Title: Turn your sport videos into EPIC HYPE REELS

When using keyframes, you can tweak them to make the movement or the tracking you're creating in post appear more natural and realistic. There's a bunch of ways to do this, but the simplest one is to use temporal interpolation.
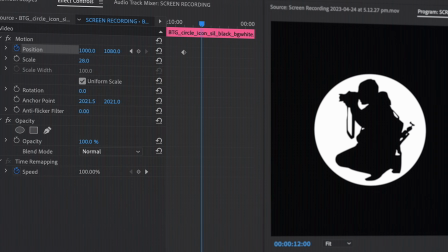4:19 Let's say you have two keyframes, one second apart.
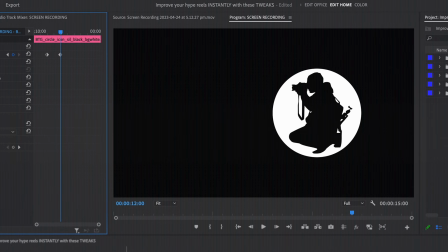4:22 If you leave everything as is, the speed will stay the same through the entire second, which can look kind of fake and robotic.
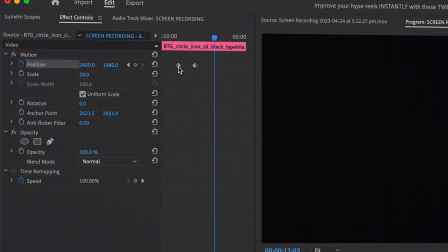4:29 But if you change the first keyframe to ease out and the last keyframe to ease in,
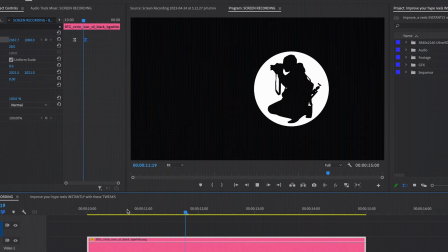4:35 the duration will be the same but the movement will start slow, accelerate in the middle and then slow down before the end. Like I said before, much more realistic in most situations. And speaking of realistic, this might be a controversial hot take but I feel that one One of the best ways to make your videos feel more real is to use fake sound effects.
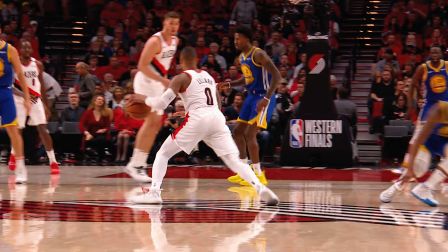5:00 Hear me out, because in real life, we're used to hearing certain sounds that come with certain actions.
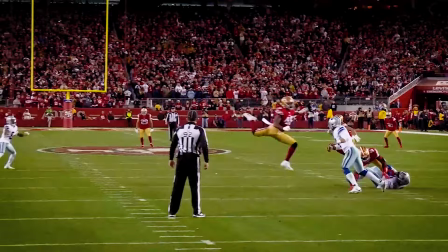5:06 For example, the swish sound of a perfect 3 point shot or the impact noise of a great tackle.
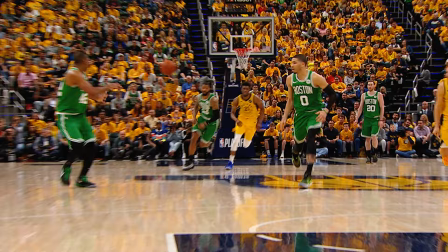5:14 But if we can't hear those things in your video because the crowd was too loud or your microphone wasn't good enough or whatever the reason may be,
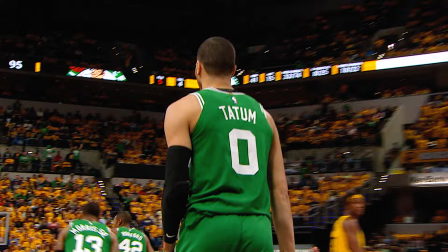5:22 from the viewer's perspective the action feels less real and less intense as well because it's only engaging one of our senses instead of two. So adding sound effects and posts will make each action feel more real, more impactful and if well done, more epic.
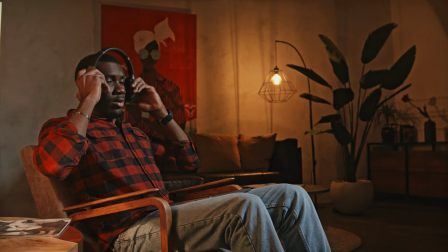5:38 I will say though there is one huge mistake that pretty much all sports videographers make when they start using sound effects.
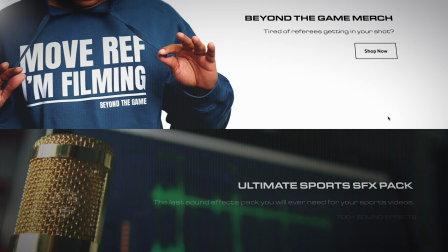5:46 I know that because I sell a sound effects pack on my website,
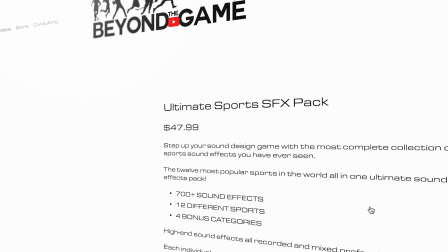5:49 it's a pack dedicated to sports videography with over 700 sound effects from the 12 most popular sports in the world.
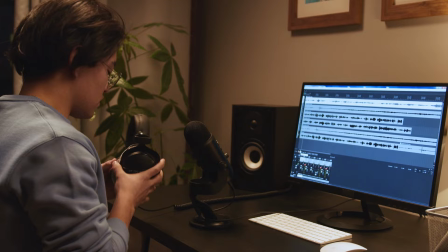5:57 It's very popular with my regular viewers and when I get the chance to watch a video that someone's made with my sound effects for the first time, more often than not I see the same mistake, which is to set the volume of the sound effects way too high. And I know why it happens, you just bought a sound effects pack, you're excited, you're eager to see how much of a difference they can make in your videos so you want to make sure that we hear them. But sound effects are never meant to be the focus of attention, their only job is to sound as normal as possible.
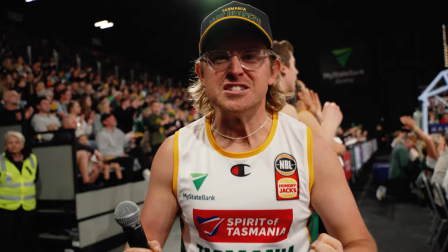6:29 So if something happens far far away like this 3 point shot for example, we should barely hear the sound of the ball hitting the net.
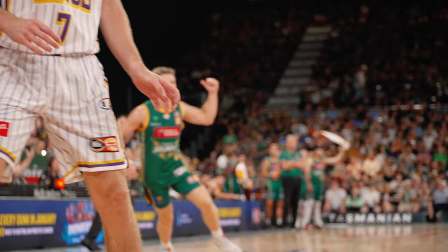6:38 But on a 3 point where I'm zooming in on the ball and watching it go through the net from real close, now I want to hear it like I'm right next to it. So bottom line sound effects are not the lead actor of your movie, they're the supporting cast.
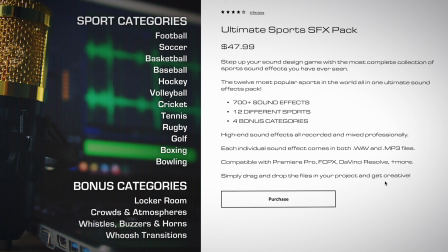6:53 And they're also available on my website beyondthegame.tv through the link in the description below. Another easy tweak you can do to improve your hype reels and your mixtapes is to make each individual clip shorter. Because by the time they're done editing, most people think that all their clips are short enough, but 9 times out of 10, they are not.
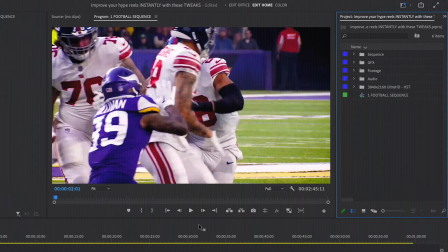7:12 There's always too much lead in at the start.
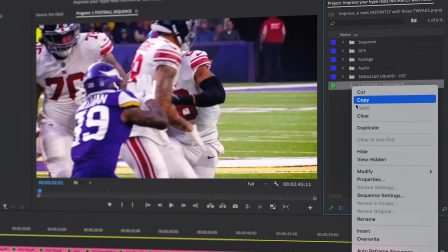7:15 So what I challenge you to do is once your rough cut is finished and you're quite happy with it, before you start working on visual effects and sound design,
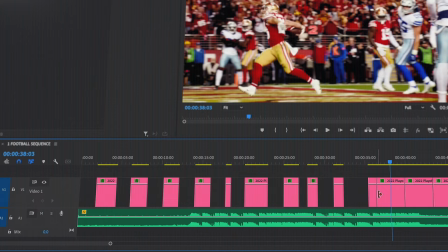7:24 first make a copy of that sequence to make sure you don't regret what you're about to do and then literally cut out the first
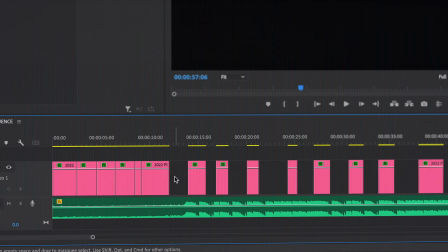7:30 two seconds of each clip in your sequence. Then get rid of all the gaps and play your sequence once again. And I guarantee you, you'll be amazed by how dynamic your video has become. For sure, there'll be three or four clips for which it doesn't work and you'll have to go back and fix them, but for the most part, your video will be improved and also more likely to go viral on social media because of its new dynamic pace.
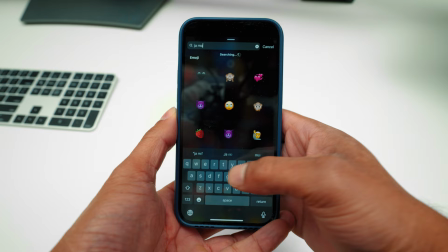7:53 Speaking of social media, don't be afraid to use the Instagram and TikTok apps to add stickers, effects, and trending music tracks to your finished videos.
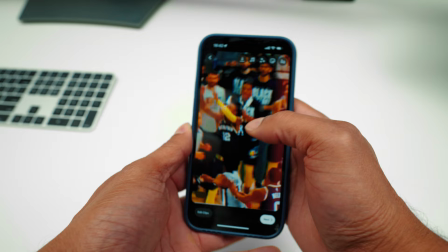8:02 There are a ton of cool things that you can add in those apps that you don't have access to in most editing platforms. So make sure you make the most of it because, again, this is a great way to help your videos go viral.